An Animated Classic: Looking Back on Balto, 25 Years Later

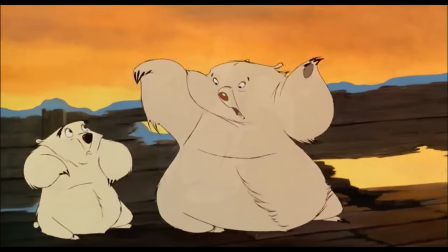29:39 And then, we're introduced to two young polar bears, who kind of just barge into the movie.
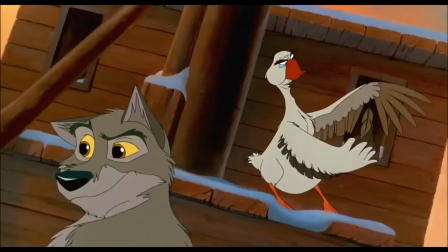29:44 Muck and Luck, voiced by Phil Collins of all people, are the worst part of the movie.
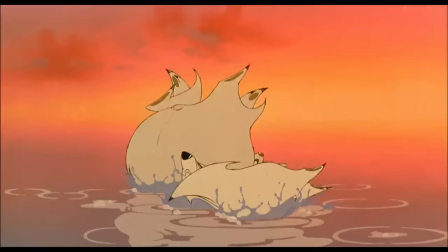29:50 They're intended to serve as comic relief, but Boris already does that effectively while also serving more of a purpose in the plot,
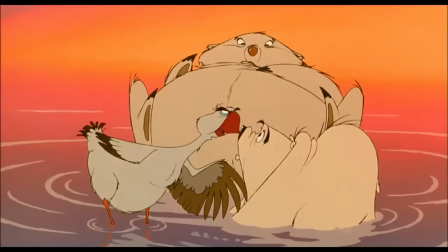29:57 while these two are overly childish, to the point of being obnoxious. I never said this movie was perfect.
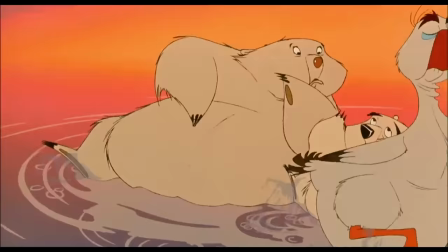30:03 Thankfully, the bears are not in the movie much.
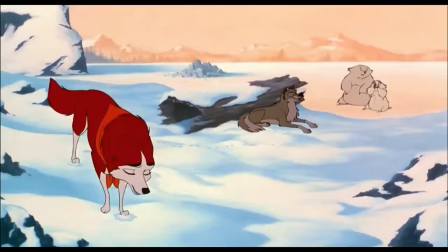30:06 They get less than 15 minutes of screen time in a 75-minute movie, and they're relegated to being silent background characters for most of that.
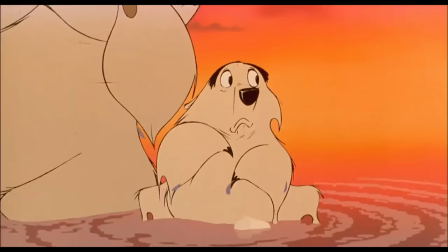30:13 And, in fairness, they do get a mildly funny moment in here and there.
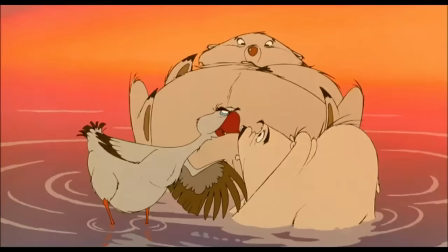30:17 You are not drowning because, if you will pause one moment, you will observe, perhaps, tide is out!
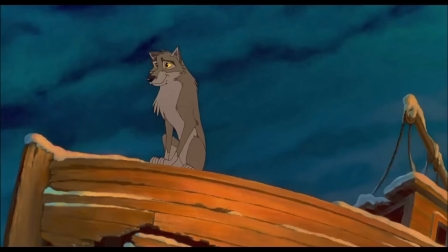30:25 We then get a scene of Balto sitting atop the prow of the boat at night, thinking about Jenna.
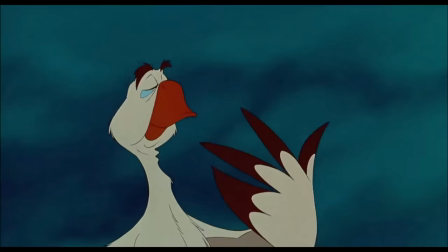30:30 And here, I'd like to discuss the visual style of the movie in a little more depth.
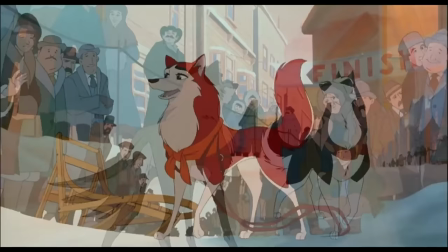30:34 As I've stated multiple times by now, many of the components of this movie's writing are fairly standard as far as following common tropes of the hero's journey.
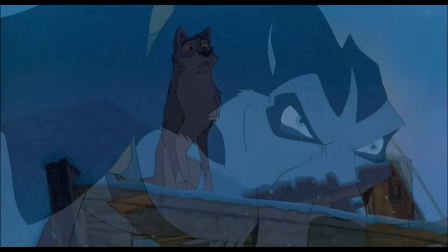30:43 But where the film really shines and where the title of this video comes in, is in how the presentation elevates the otherwise par-for-the-course writing elements.
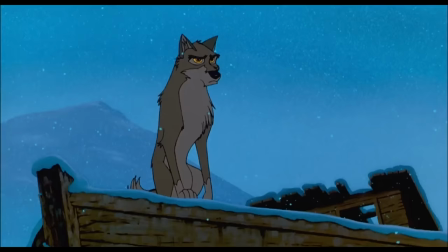30:52 As Balto is based, albeit loosely, on true events,
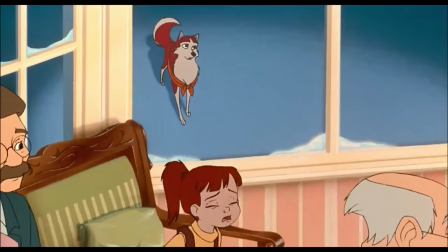30:55 the filmmakers took great efforts to bring the story to life in a way that conveys this, giving the look of the film a sort of rustic,
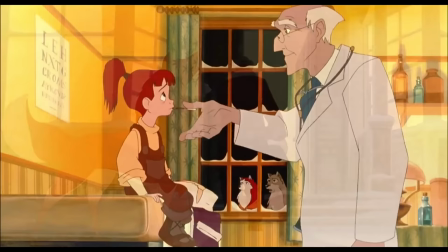31:02 folksy Americana aesthetic.
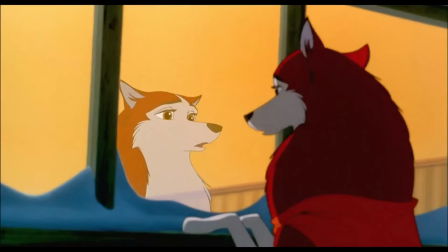31:04 Not only are the people, buildings, and locations drawn in a style that resembles late 19th and early 20th century paintings,
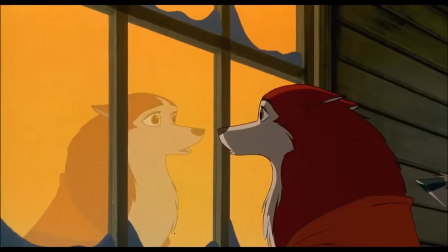31:11 but the environments and color palette really help to bring the atmosphere and tone of the film to life.
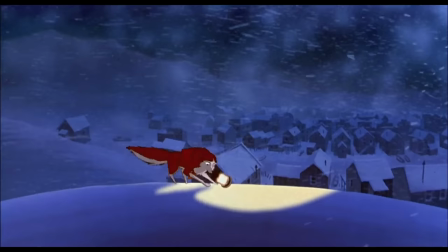31:17 Nome is located just south of the Arctic Circle, and as such, not only does it get exceedingly cold during the winter months,
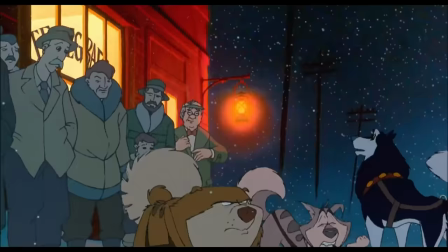31:23 but the length of daylight hours drastically dwindles, leaving the region in a sort of twilight that lingers late into the morning and returns by early afternoon.
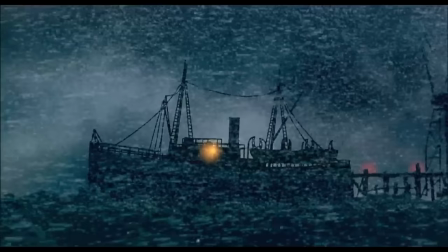31:32 Balto's animation style and color palette excel at conveying the cold and dark nature of Nome in the depths of winter,
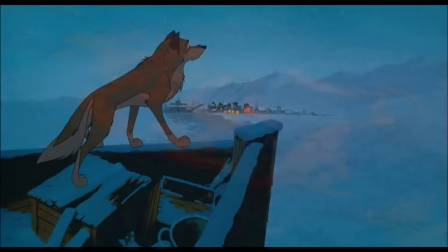31:39 when the sun struggles to rise above the horizon for extended periods of time. Snow is rarely portrayed as merely being white.
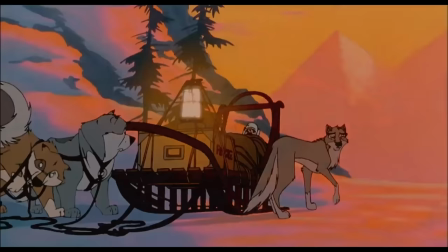31:47 Instead, it takes on soft shades of pink and orange during the daytime,
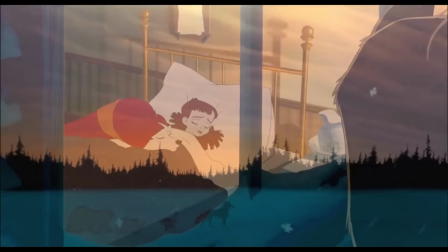31:51 and frigid blues at night, with icy blue crusts and indigo pools of shadow. The sun itself rarely shines bright and vibrant, but is rather faded and weak,
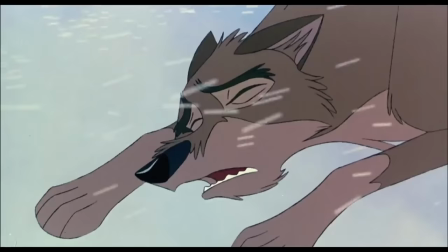32:01 giving a sense of limited daylight hours, of sunrise and sunset rather than full daytime.
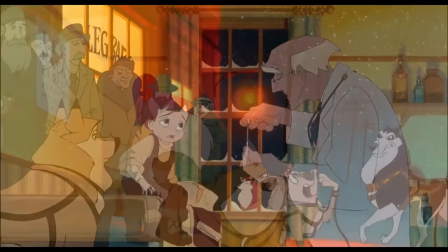32:07 Thanks to the use of oil paints in the background art, lights have softer edges, giving them a sense of glowing warmth fighting against the darkness pressing in around them.
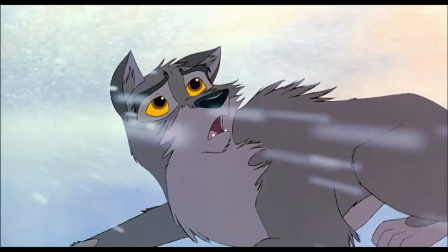32:17 Visually, Balto is one of the most striking and beautiful movies I've ever seen, and I commend the art directors, animators, and background artists for their hard work.
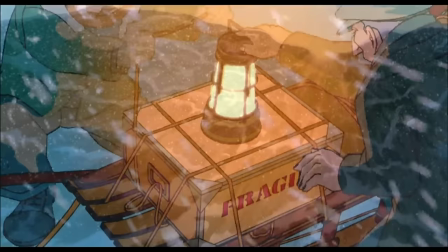32:26 Seeing the movie, there is no doubt that their efforts paid off.
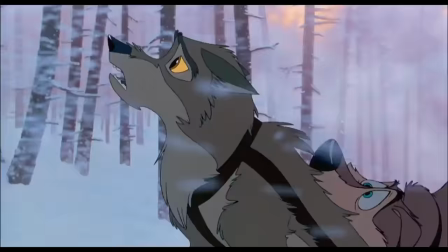32:30 The element of light will also come into play in another manner shortly, but we'll cross that bridge when we come to it.
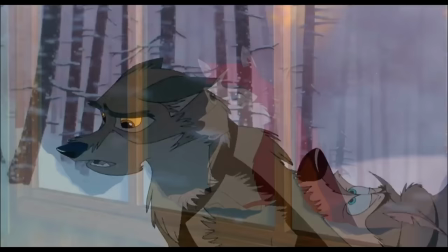32:36 And it's not just the visuals. James Horner's absolutely breathtaking score does an excellent job at complementing the animation and backgrounds.
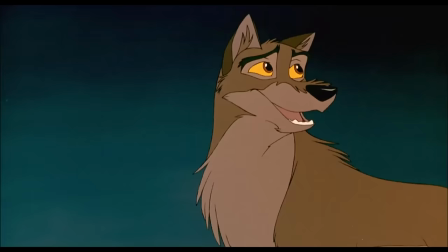32:44 The mixture of strings, horns and soft piano notes alternately gives the music a hauntingly somber air with notes of optimism and heroism,
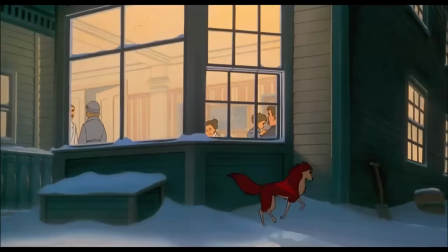32:52 and this is particularly evident in the next scene, which kicks off the main plotline regarding the epidemic.
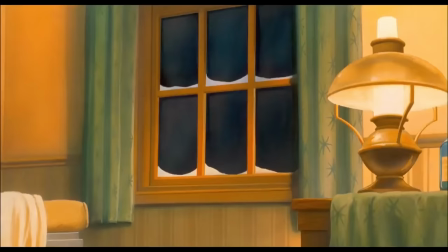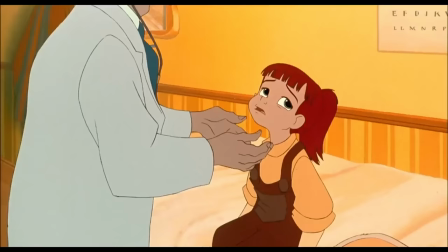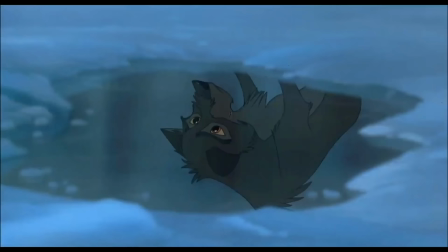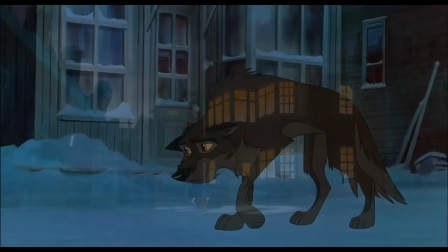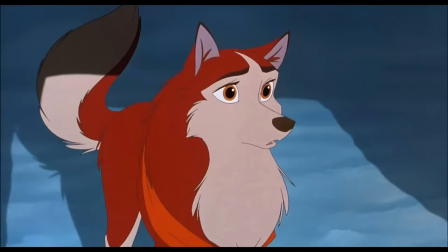33:30 We cut to the town, where a nervous Jenna waits outside the hospital.
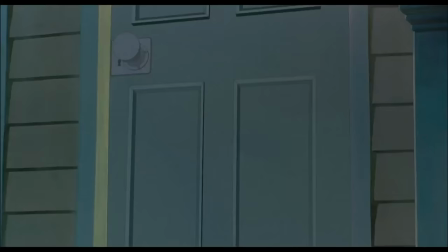33:34 Rosie, seeing her faithful dog, runs outside to play with her as lighthearted music begins,
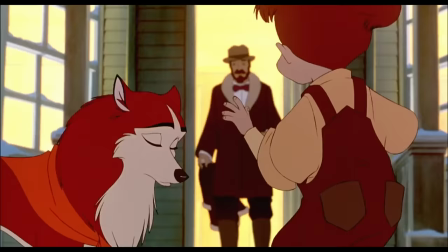33:40 but this quickly sours as the girl begins coughing violently, and her worried father hurriedly ushers her back inside.